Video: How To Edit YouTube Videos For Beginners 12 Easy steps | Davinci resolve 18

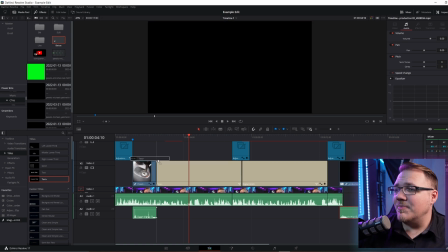480s
So I'm just gonna go over to my text and grab a text plus clip and put it right over here where I want it I want it way
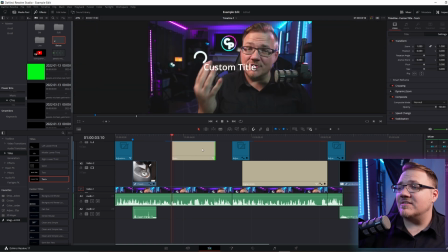485s
shorter than that right here I know I want to say four mistakes and I want to do it in text to accentuate the words I'm saying make it both a visual and an auditory signal to my audience I'm just gonna go over here and grab the font that I like to use which for me is frequently Gotham black I'm gonna make sure the size is right for and I cut it I've already got the font and I've
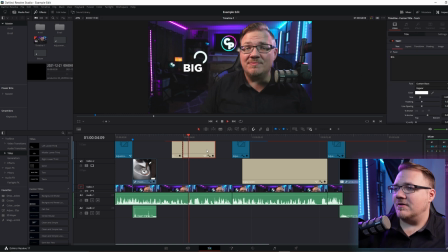502s
got the positioning I want so four go over here to the next thing big and here I wanted to say mistakes and I'll type mistakes And so all I've done is brought one clip in set the parameters the font the size the position And I can even go in and accent the word
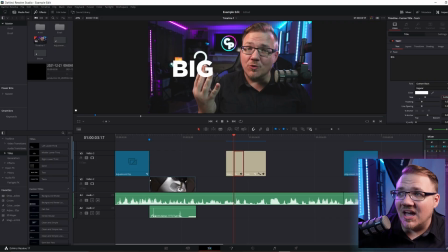515s
big right I could be like no big right, so now it's Four big mistakes that didn't take that long if I want to repeat this pattern I can copy it paste it somewhere else in there or alt drag it I can change the font I can change the color of the individual words, and it's a great way to just accent what it is you're saying Sometimes you need text in there so that people can understand what it is you're doing, but try not to have too much. Try to keep it pretty simple. I think that helps with comprehension a lot. The next step is to put in your sound effects and your voiceover. Now, voiceover may not be applicable to everybody. If you're interested in seeing a video on how to do voiceover with DaVinci Resolve, that's a whole other topic. Let me know in the comments below and maybe we can do one of those soon. But the sound effects should be applicable to most people.
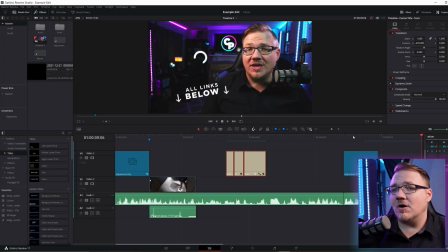556s
And a great example might be where I have this glitch effect with the text that says all links below. So what I'm gonna do is go over here to some sounds that I've got saved. I've got this sci-fi sound, I'm gonna just grab that, put it right there and see how that feels.
In this video, I'm gonna break down the four biggest communication mistakes...
Yeah, and that kind of adds something to the effect of the text coming on screen. Maybe it's sliding on screen, maybe then, although this doesn't apply here, you could grab a golf swing and throw that on there.
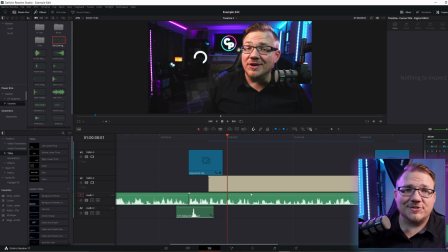580s In this video, I'm gonna break down...
Right, that would have made sense if it slid on the screen. After the sound effects, the next step is the music. Now, I think that most videos should incorporate some amount of music, But you've really got to feel out what your audience wants and how you deliver it to know how much that is I usually don't have music all throughout my video I usually do have a little bit on the front end as it adds to that energy that you start with I like to say that you've got three seconds to earn five seconds to earn ten seconds to earn 30 seconds to earn more of Their watch time because if you don't have it really interesting from the beginning oftentimes people just click away So I'm
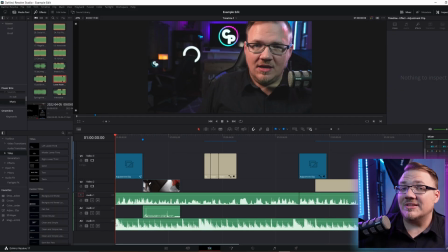615s
gonna grab this little snippet of music. I've got here. This is actually super important guys you don't want to leave your music at the normal level because your vocals probably aren't anywhere near that.
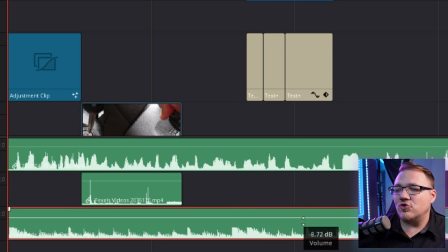623s
I usually crank music down to about negative 20 decibels from where it was, 2019 to 22, somewhere in that range.
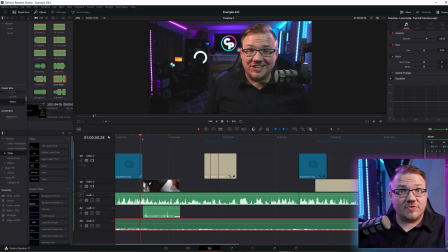631s
And note, it actually helps with the fact that I've got that zoom. It's like, here's all this energy happening. And the next step is super critical, guys. Pay attention. You must do a final review. I can't tell you how many times I've made the mistake of completing my entire video and then I misspelled something or I forgot a clip and it went up online and it didn't make sense. That's a problem you don't wanna run into. You wanna watch the whole thing through again to make sure you really love it. Now the biggest reason people don't tend to love their final product is actually a lack of planning on the front end. Now I've actually got a free video tutorial that shows you how to outline your content in such a way that people actually want to watch all the way through. So after you subscribe, go ahead and click here to watch that.